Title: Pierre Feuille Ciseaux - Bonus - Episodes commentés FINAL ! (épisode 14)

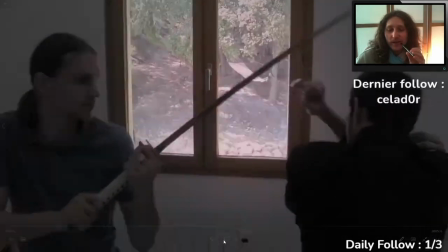993s
J'ai réussi à l'implanter dans le film. Ah, ça, c'est... Ça, voilà.
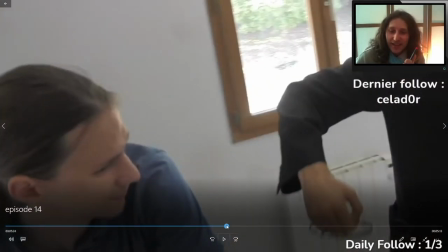1000s
Et ce qui me fait rire, c'est que quand on met sur pause...
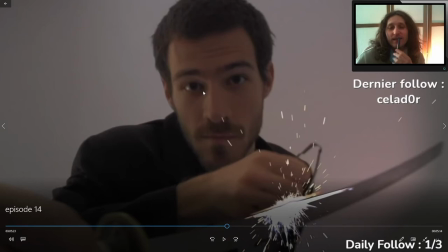1005s
Alex, donc l'acteur qui joue ce personnage, il dit que lui, il a l'impression qu'il a une tête concentrée.
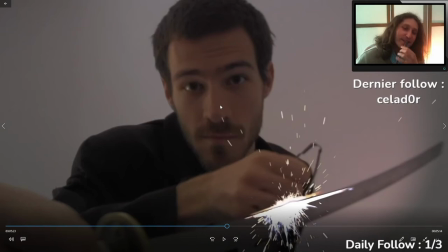1015s
Spectateur, j'ai l'impression qu'il a une tête fondamentalement triste. On dirait un chien, en fait, un petit chien triste en fait, qui te regarde parce que tu es en train de le gronder ou quoi.
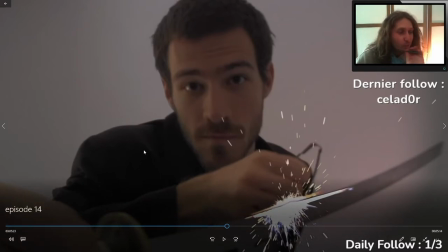1024s
C'est pas très flatteur, mais c'est l'impression que j'ai.
Il va gagner à tous les coups le méchant. Ah, ça, eh ben, on va voir.
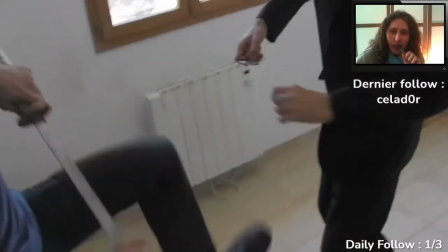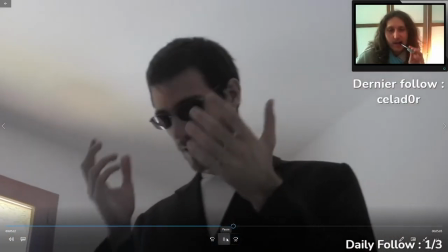1037s Eh bien, je pense que les pilules ne font plus effet, hein.
Là, le contre-plongé, il est volontaire, c'est vraiment pour donner l'impression que c'est deux géants qui s'affrontent.
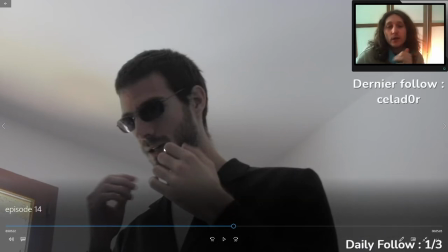1045s
Ils ont tous les deux un pouvoir pété. L'un arrête le temps et l'autre, il perd jamais, quoi.
Ah, tant mieux, j'ai envie de dire.
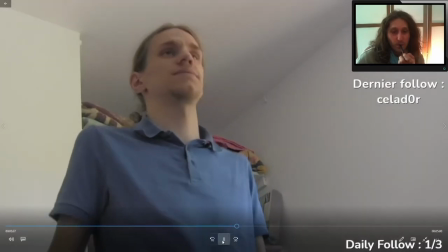1051s Ça voudra dire que je me suis pas entraîné pour rien. Entraîné ?
Contre-plongé, pour ceux qui savent pas, ça veut dire filmer, mais en étant plus bas.
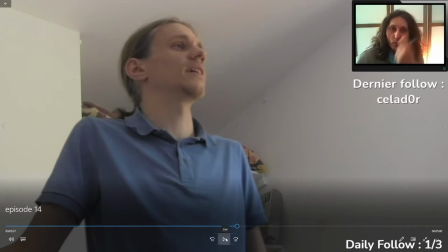1057s
Voilà. Du coup, ça fait genre, ils sont immenses, quoi.
À quoi ça sert ? J'arrête le temps !
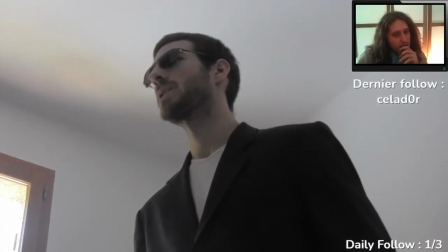1063s Bah, figure-toi que maintenant, tu n'es plus le seul à le défier. Pardon ?
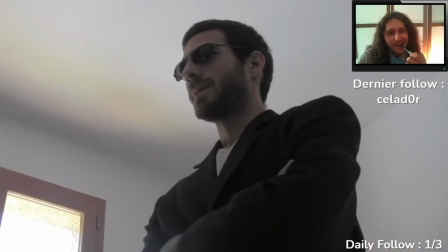1072s Comment ? Comment est-ce possible ? Me déplacer aussi vite dans cet espace me fatigue énormément.
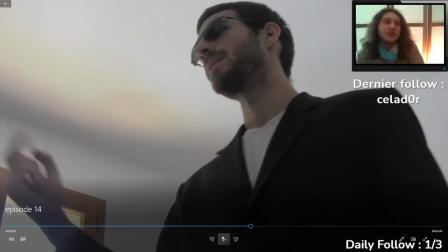1078s Mais j'y arrive.
Je suis pas super fier de cette explication, ni de la façon dont j'ai géré. J'aurais peut-être dû mettre un effet supplémentaire. Mais dans l'esprit, c'est très très manga. Hein. Ça fait genre, ouais, je me déplace tellement vite que c'est comme si je me déplaçais alors que le temps était arrêté.
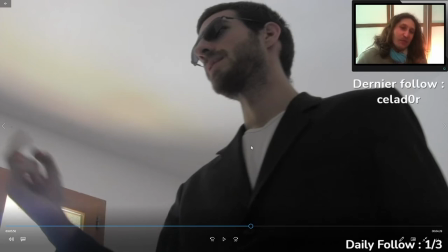1096s
La suspension d'incrédulité, elle est mise à mal. Hein. Heureusement qu'on est à la fin du film à ce stade. Hein, parce que vraiment... Vraiment là, on la torture, quoi.
Et même si tu es plus rapide, maintenant que les pilules sont finies, moi aussi, je peux jouer.
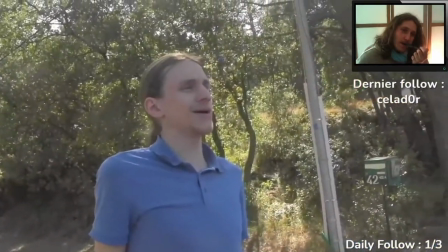1110s Spectacle. Ah ouais, pas mal. Illusion.
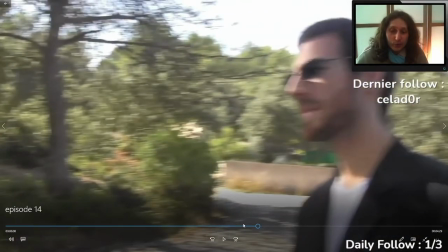1115s
Je suis assez content, parce que du coup, sur ce combat qui est en deux phases, j'ai pu mettre les deux musiques les plus importantes du film,
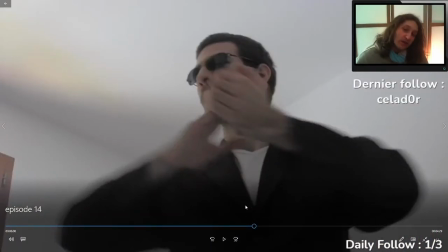1121s
à savoir le thème de Gamma sur la première phase et le thème du film sur la deuxième,
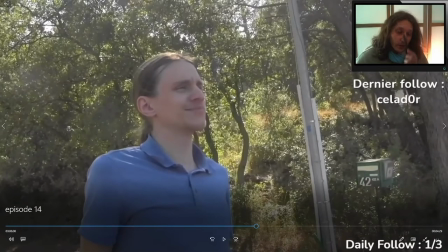1126s
qu'on entend trois fois dans le film. Une fois au tout début, pendant une conversation entre les deux, une fois en plein milieu pendant le dessin animé, j'ai cru me souvenir que je l'avais peut-être mis une autre fois à un moment random, mais je suis pas sûr. Et là, et ça fait vraiment conclusion, quoi. Et c'est encore eux deux.
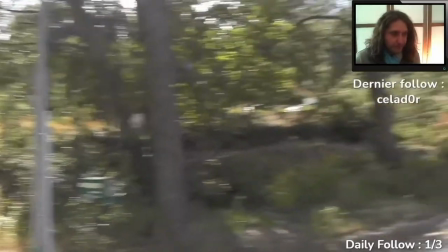1143s Pas mal. Illusion ? Et encore, t'as pas tout vu.
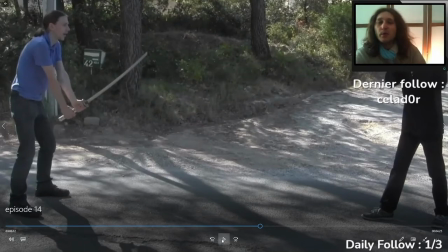1149s
À la base, je pensais faire ça par mauvais temps, quand je l'ai écrit, hein. Genre la pluie.
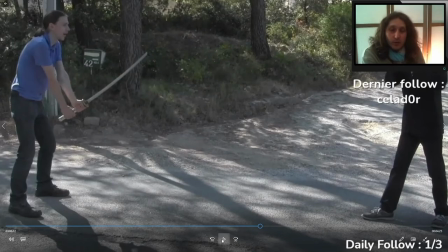1154s
Mais de 1, je voulais pas faire tourner mes acteurs sous la pluie, parce que déjà ça se fait pas. Et de 2, je pensais la rajouter au montage, et en fait j'avais peur que ce soit pas crédible. En vrai, j'aurais pu faire un truc pas dégueulasse, hein, mais là je le réalise aujourd'hui, parce que je pense que j'aurais pu essayer.
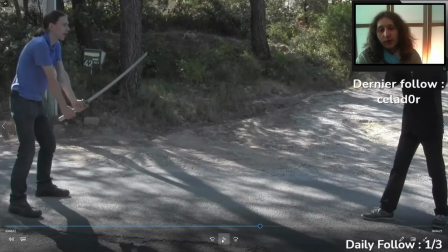1174s
Mais j'avais juste abandonné l'idée, et bah il faisait beau, c'est tout.
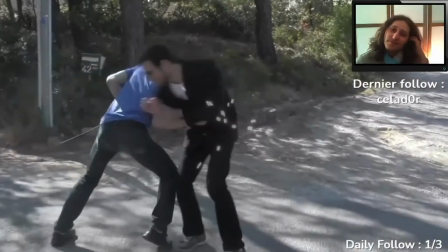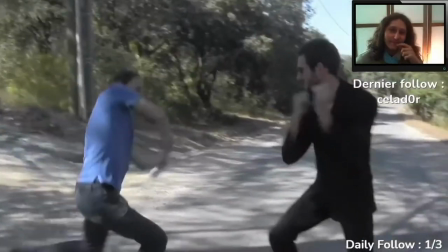1186s We'll be right back.
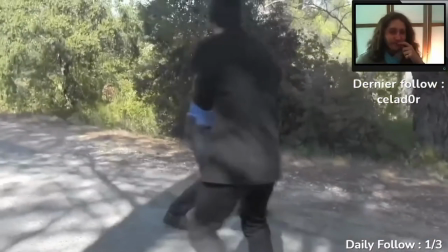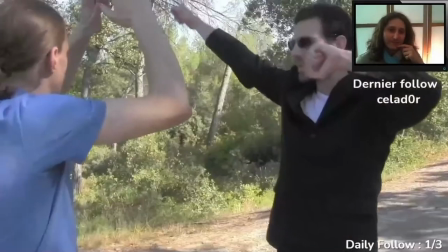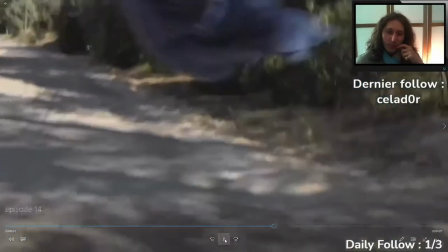1200s
magnifique casquette du Père Noël, hein, si on met en pause. Voilà, c'est le Père Noël, avec une chemise bleue.
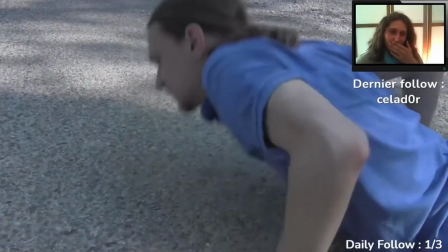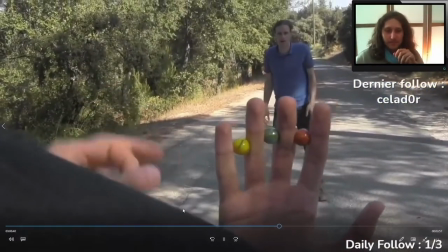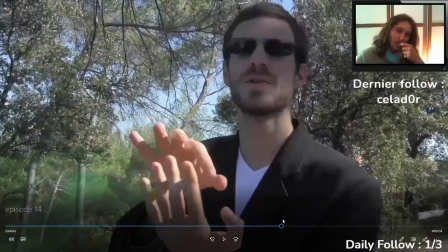1217s
À peu près 2 jours. Ça a l'air de rien, mais il y a les impacts au sol autour.
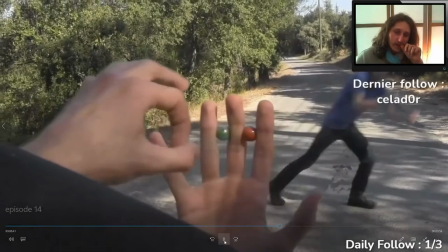1225s
Il y a les impacts au sol autour et tout. Hein. Boum! Boum!
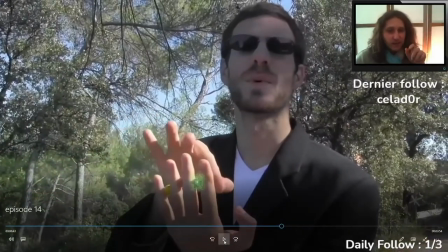1232s
Ça aussi c'était chaud. Hein. Et ça a fait planter mon ordi plusieurs fois parce que la métamorphose de couleur, c'est pas l'un des trucs les moins gourmands en termes de mémoire vive.